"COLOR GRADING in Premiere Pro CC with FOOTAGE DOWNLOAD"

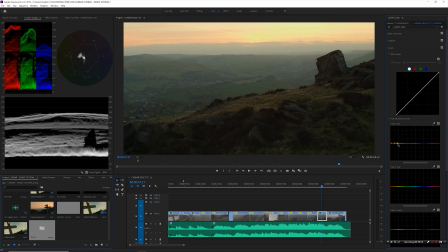482s
going to extend out my right hand side point to include more green I'm going to bring the midpoint to the middle and I'm just going to bump all that up just to warm it up slightly boost those colors but then I'm also going to go into my color wheels
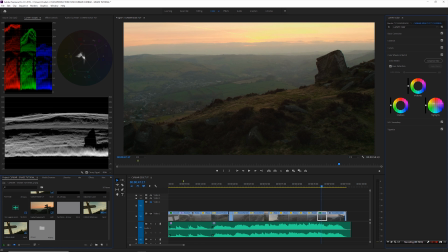502s
and I'm going to shift over my highlights to way more of a sort of orange deeper orange now because obviously that is kind of what happens when the Sun sets something like that so I'm gonna bring my shadows down and then I'm just gonna warm up the whole image slightly using the temperature
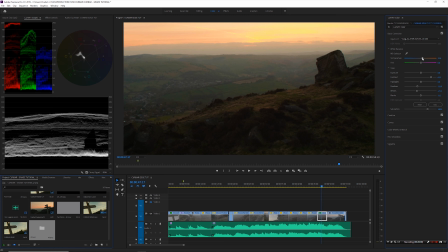519s
slider just to warm up that sky even more and just give that warmth to the whole image so before and
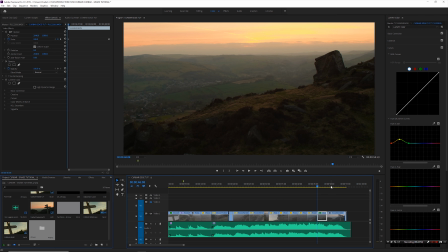530s
after all right so let's jump on to the last clip and I'm gonna take the grade I'm gonna copy
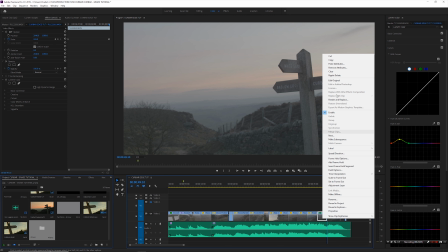535s
the grade from the clip we've just graded so copy that paste that over
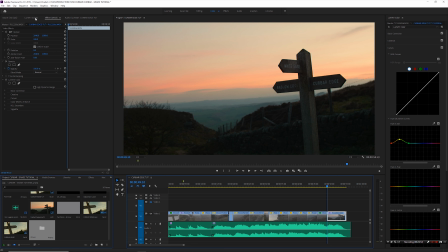540s
and this one is much closer already I won't really need to make too many tweets to this I don't think I do notice looking at the waveform between the two is that there's way more shadow information in the
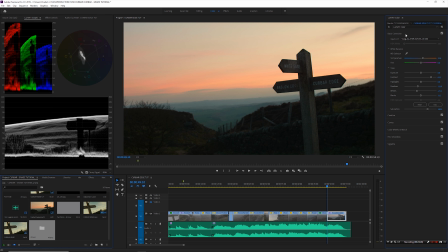554s
first shot so I'm just gonna go back to basic correction and lift my shadows somewhere around there and I think this image is warming up even more so i'm going to go to temperature and just push that and if you look at the vectorscope you can see they match fairly well the sun is not
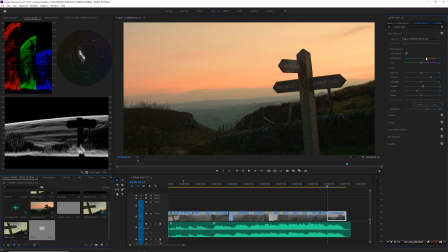572s
is sort of down now out totally out of the frame so you'll
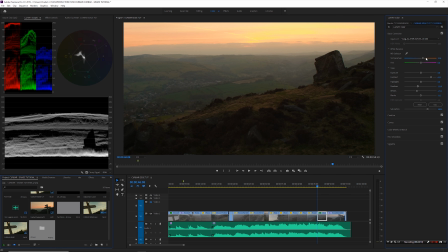577s
see in the vectorscope on this shot you can see it's drifting off into the yellow there because the sun is just behind the cloud but here the sun
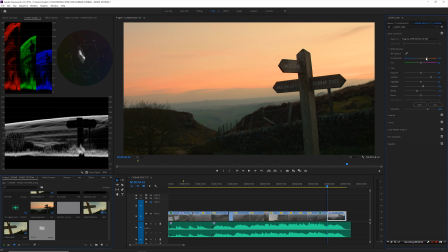584s
is nowhere to be seen so there's less yellow but i'm fine with that you know i don't need to match that perfectly it's just is
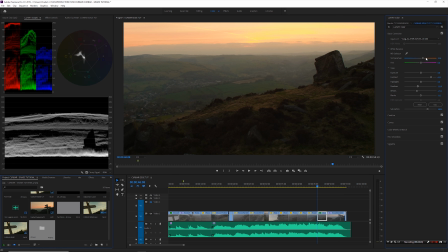592s
the overall vibe the same so and I looking at them it
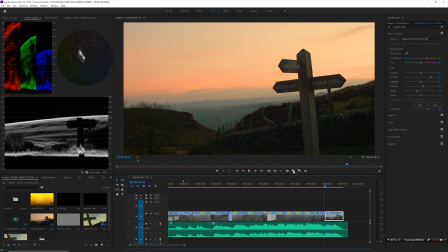597s
looks pretty okay to me so the final thing that I would do to sort of tie everything together generally speaking I mean every project is different but for this project what I did was I drag an adjustment layer above all of the clips
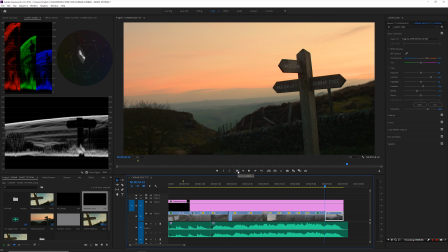612s
and with this being a kind of landscape type video I generally do want everything to be quite sharp so i i've shot
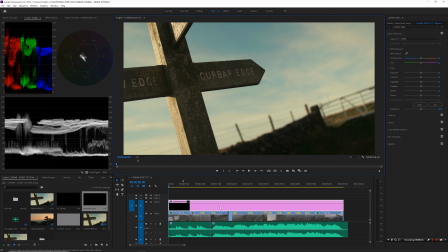620s
this in log and obviously the sharpness is turned right down in log so i'm going to bring back some sharpness um i don't use the sharpening in lumetri i use a magic bullet plug-in called colorista so let's go and get that just
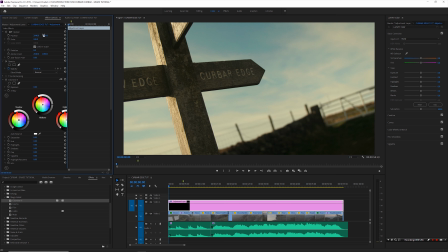635s
drop that on there and then under effect controls in colorista here you have something called pop that i've spoken about before in a previous video so i'll just wipe that up to 50 and would turn it off turn
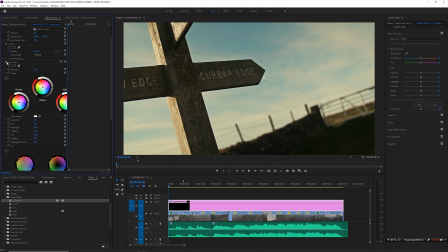650s
it on and it just nicely kind of well makes the image pop i suppose um and then what i would do over the top of
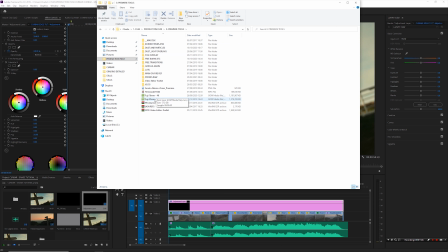659s
that is add film grain i've got some fuji stocks here that i can upload to a link on google drive if you want they are in another video that i did but i can always upload them again
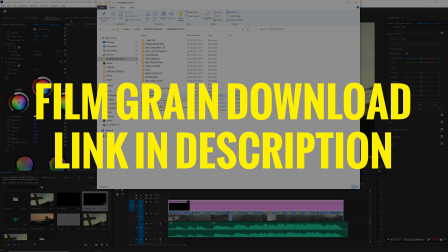671s
in fact no I'll put the link in this video as well so you can download these there's a 16 mil
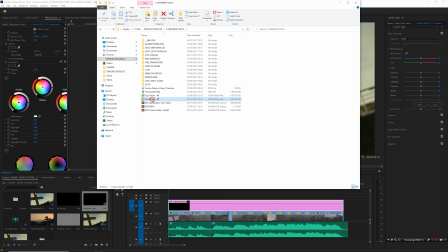678s
and a 35 mil I'll use 35 mil on this project so I'll just drop it in
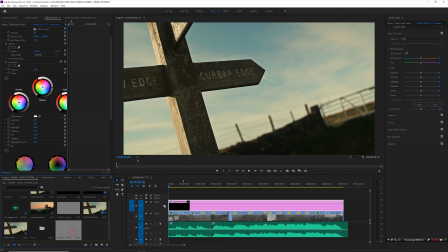682s
and put that on the layer above
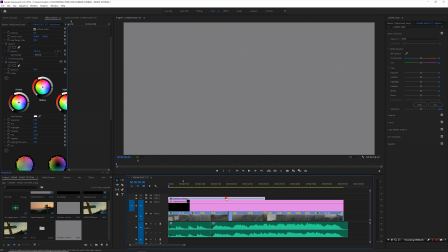687s
switch the blending mode to overlay and
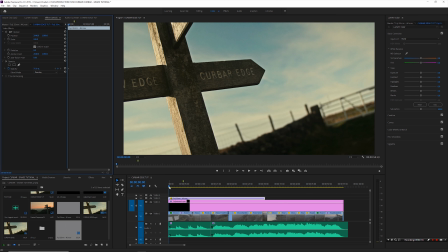695s
I'll drop the percentage down to 75 and that will just give the image a nice little bit of texture but it's over the top of the sharpening so it will make it kind of more organic i suppose um that's what i think anyway that's i mean
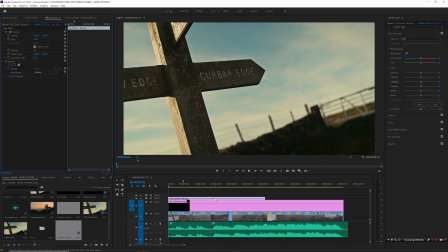708s
people have asked me how i do what i do in terms of the grading and this is how i do it so and obviously i would extend that over to cover the whole video all right so final thoughts i mean every project is different i generally approach grading the same way on pretty